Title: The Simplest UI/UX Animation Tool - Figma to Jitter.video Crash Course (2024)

But for now, this is sort of the starting point that we have. And I have grouped everything here as such.
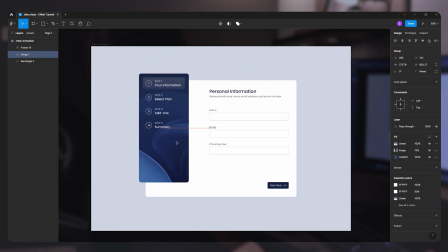So here's the sidebar and like everything has been grouped in auto layouts. Not everything, but, you know, just the groups that I would like to manipulate individually in our animation. So that's done. So what I'll do is I'll go to plugins and Jitter. If you don't have the Jitter plugin installed, you can go to file up to the drop down up here and then plugins and then search for Jitter and then just run the plugin.
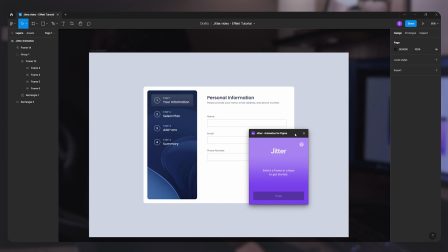It should ask you sort of to sign up or something, or to link that account. But and then ask you to select a frame or a layer. So make sure that you select the full like frame that you want to animate.
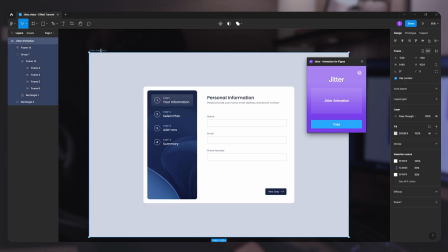So for us, we are going to select the jitter animation frame,
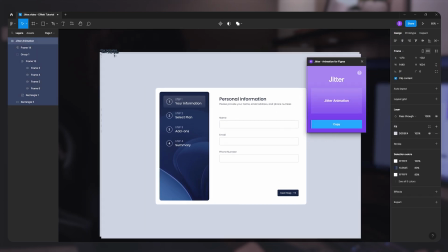and I'm just going to click on this button, and it's going to load up, and then it's going to ask you to open in Jitter,
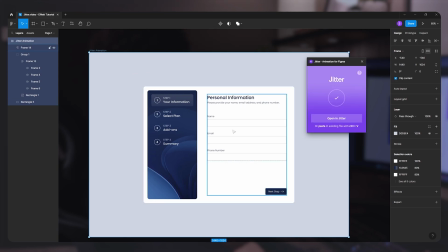and it's going to go ahead and design everything for you in a Jitter artboard.
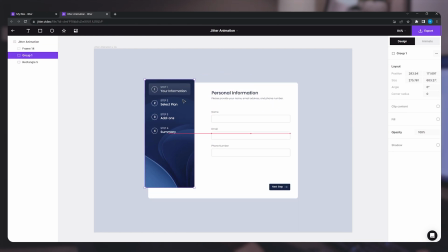And then you can sort of manipulate individual groups or even like elements.
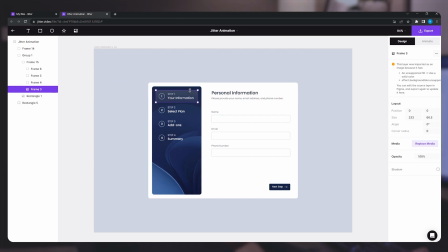So that's done. Now we can start animating.
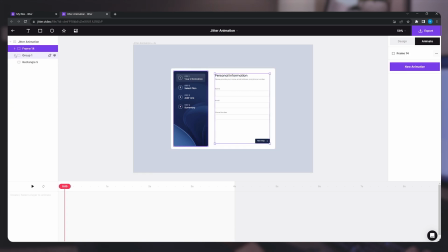So I'm going to start by grouping everything together by clicking Control G, and then I'm going to rename it. I'm just going to call this full form, and I'm going to give this a new animation. I sort of want it to slide in from the bottom up, so I'm going to click this direction.
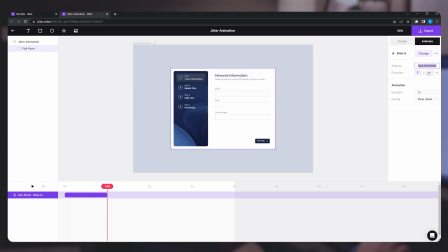You know, I think maybe give it a 250 pixels because I don't want it to like climb from all the way down. So I think this looks good.
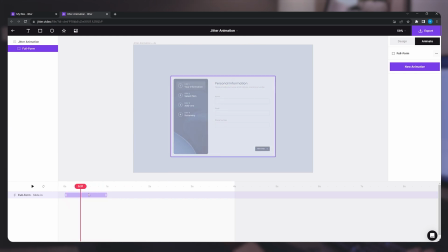We can like change the easing functions to make it sort of accelerate, or like there are like nice presets here, like, but I prefer sort of natural because that sort of like eases in really nice.
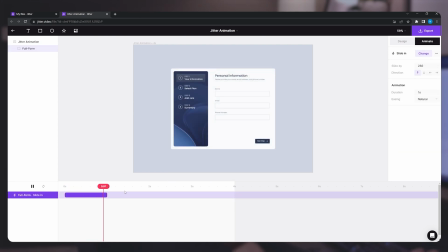As you can see, it sort of slides in, but opacity is animating like throughout the duration.
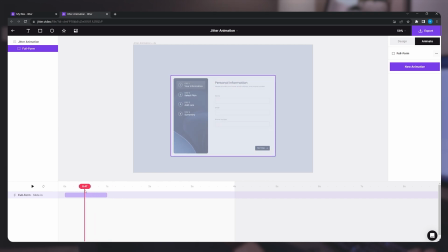So I don't want this. I want the opacity to sort of like animate quicker, and then for the movement to sort of happen.
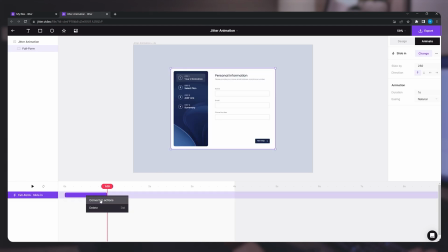So what I'll do here is I will right click on the timeline and then convert to actions.
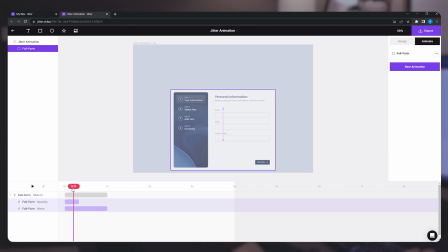That sort of gives me control over both the opacity and the move. And I sort of wanted to the opacity to animate a little faster. It's 100% opacity, and then to complete the movement.
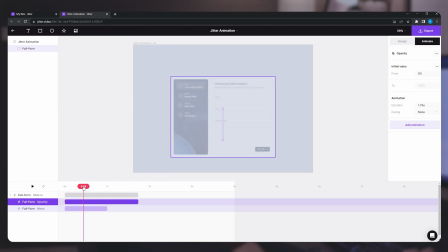So if I hold the opacity control and move it like all the way to the right, then obviously the movement is going to complete first, and then the animation of the movement, which I don't want.
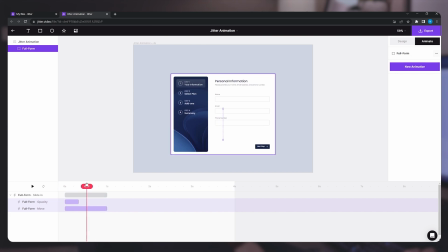So I'm going to drag that back. And now the next step is I sort of want this to scale up and move up and go into position.
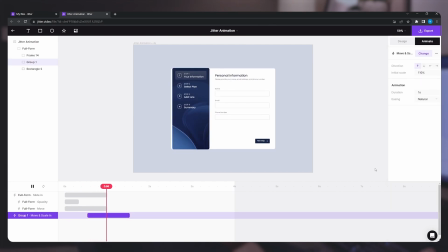So I'm going to select it, and then I'm going to select this preset right here. And it sort of like moves it up and then scales it down as if like it's sort of like falling in its place. And I sort of want the scale to be 105 to start at like 105%.
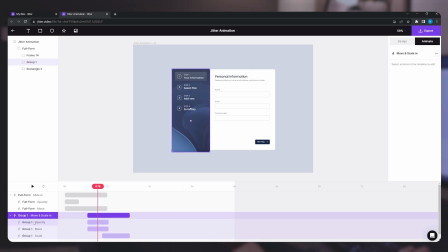So I can control that again. I convert to actions. I sort of like move things around. I want it to appear a lot faster. So again, opacity, you know, I don't want it to like be like half visible.
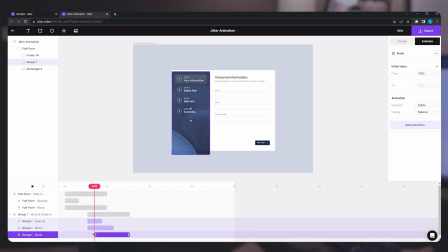And then sort of manipulate the keyframes to look the way I want them to look in terms of like a final animation.
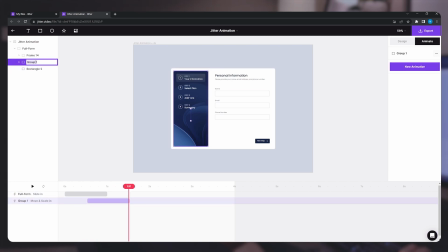Let's just rename everything here. So I'll rename my layers just so I can know what layer I'm animating. So there's that. I think the next step here would be to have like a nice tagger effect to these steps right here.
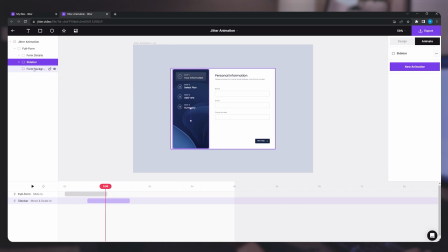So I'm just going to go in into my groups and into my frames right here, and I can select a new animation for each step. But as you can see here, it's telling me like this is an image.
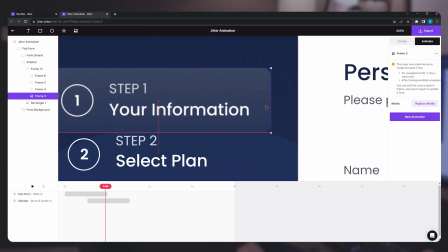It's not really a text layer or anything. And the reason why, it's because I had a background blur on Figma, and
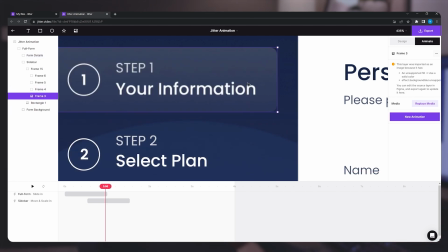Jitter.video currently doesn't support background blur, which is fine, but it exported it as
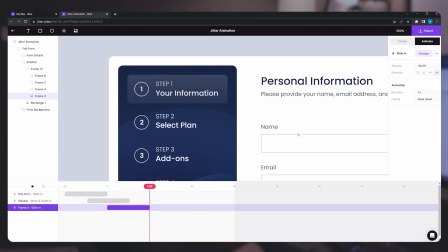an image, which is completely fine. So I'm going to select that, and I'm going to give it a slight in animation again for the next step.
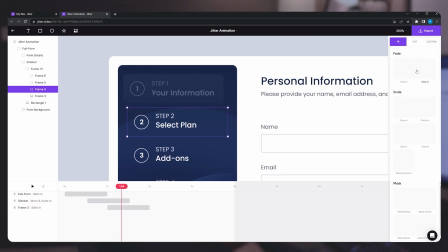So select the next frame and give it a slight in from the left to the right. And I'm just going to repeat that for steps 1 to 4.
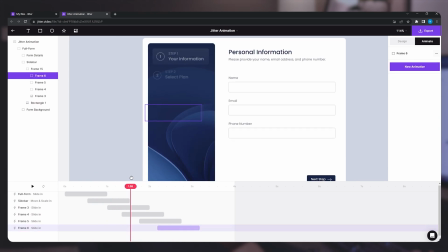And now that we play it back, we can see this really like smooth stagger effect, which like ties in everything pretty cool.
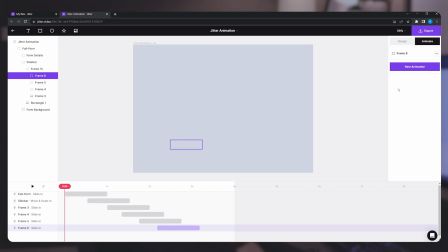I think this looks pretty dope. So let's just zoom out here a bit and see where we are.
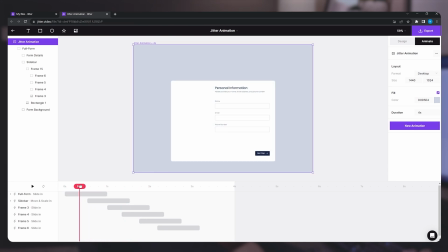Okay, I think it looks great, but we do need to sort of make the sidebar appear quicker.
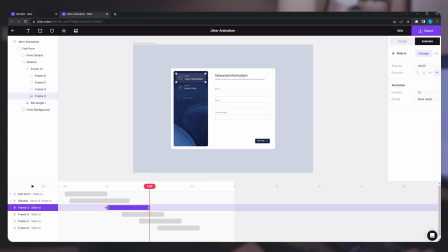So I'm just gonna move the start point of all of these animations. And what that does is does two things. It sort of makes the animation appear faster,
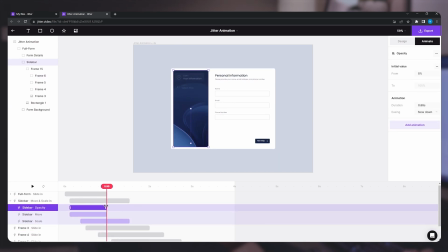makes the elements appear faster, but also increasing the duration on the animations make them go slower. So it sort of everything feels slower. I love the stagger effects here.
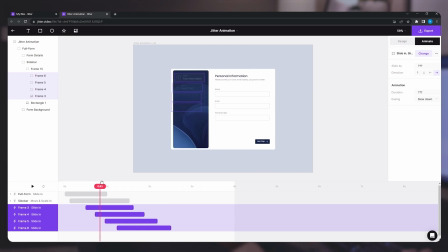Maybe they're taking too long, so I'm just gonna adjust things here. And as you sort of play around with the timings and, you know,
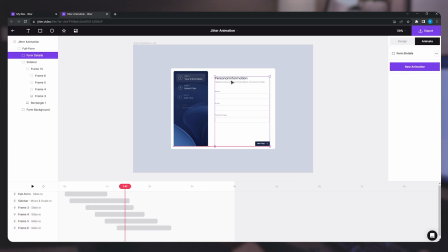and when everything animates, you sort of get the hang of it. Now the next step is the sort of personal information section here of the form, and I again wanted to slide in from the bottom up. A 300 pixel seems a little bit too much, so I'm going for 50 pixels,
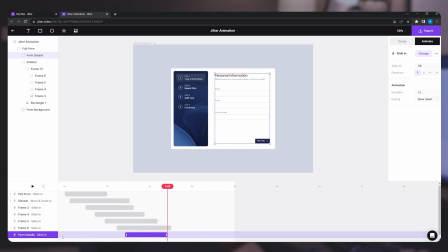and that's going to move it from down to up by 50 pixels. A nice animation. Again, doing the same thing with the opacity. I kind of don't like the opacity to like animate in a long time. I want the opacity to get done quickly and then to see as the element is moving up at 100% opacity.
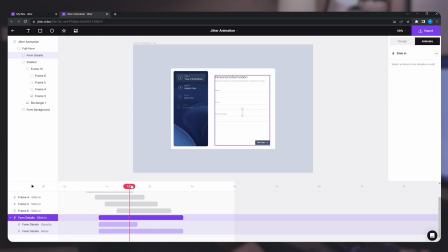Again, I'm sort of adjusting the timings here. If you want something to appear first, then just move the whole timeline of that specific element a little backwards, and that sort of makes it appear faster.
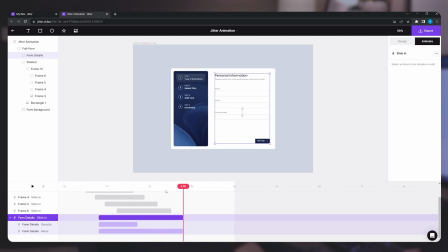If you want it to go slower, then increase the whole duration of that specific element animation.
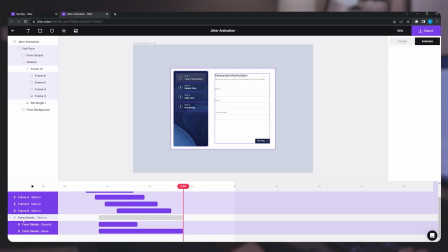And here I select everything and just give them a little bit more time because I want it to go a little slower.
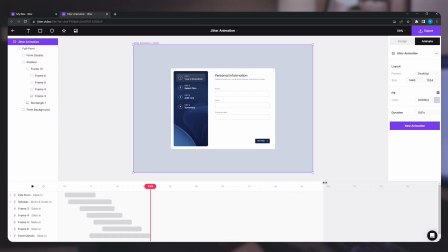And down here I increase the timeline of my full animation to have a duration of 11 seconds. Because I sort of want to give it like an exit animation as well.
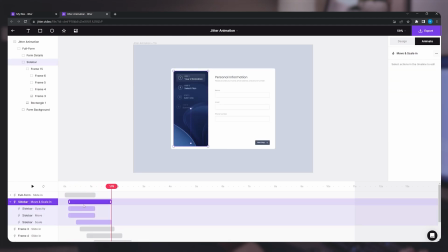But I also want to give people sort of some time to see the form before animating it out. So you can have a few like moments for a few final adjustments.
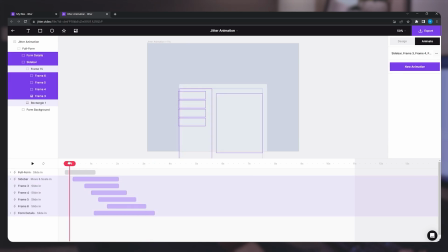So like feel free to keep like playing around with the keyframes to sort of reach to a point where you think the animation looks nice.
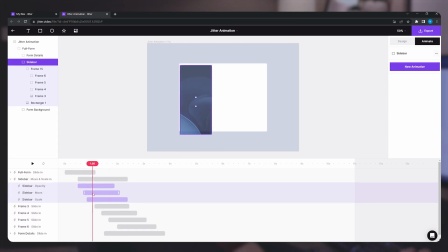You sort of get the hang of it now, so it would... it only is a matter of time until like you find
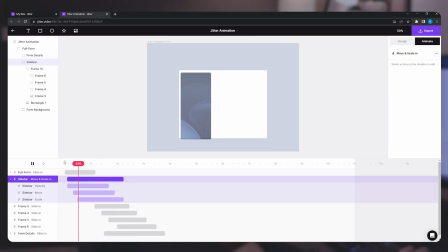the perfect timings and when exactly you want certain elements to appear or disappear from the screen.
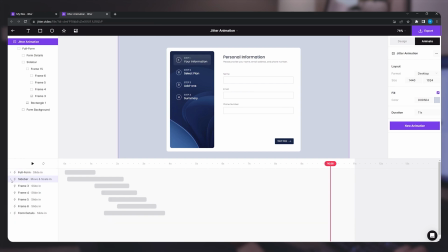Now, after I am happy with the like entry animation, we should figure out an exit animation.
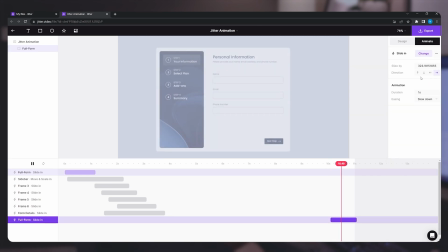So if we select the full form and go to the out tab, we can animate it out and down and sort of align that to be towards the end of my timeline.
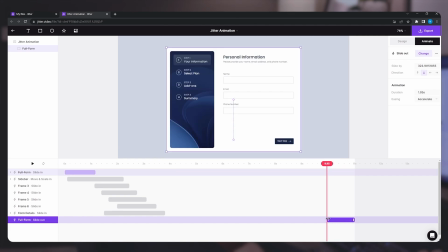And again, adjust how slow or fast you want the animation to be. Again, for the opacity, I do the same thing.
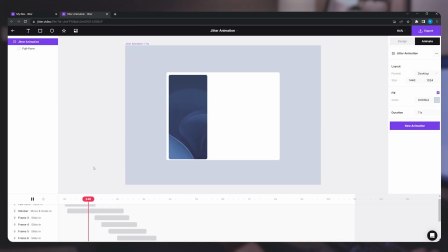And that's it.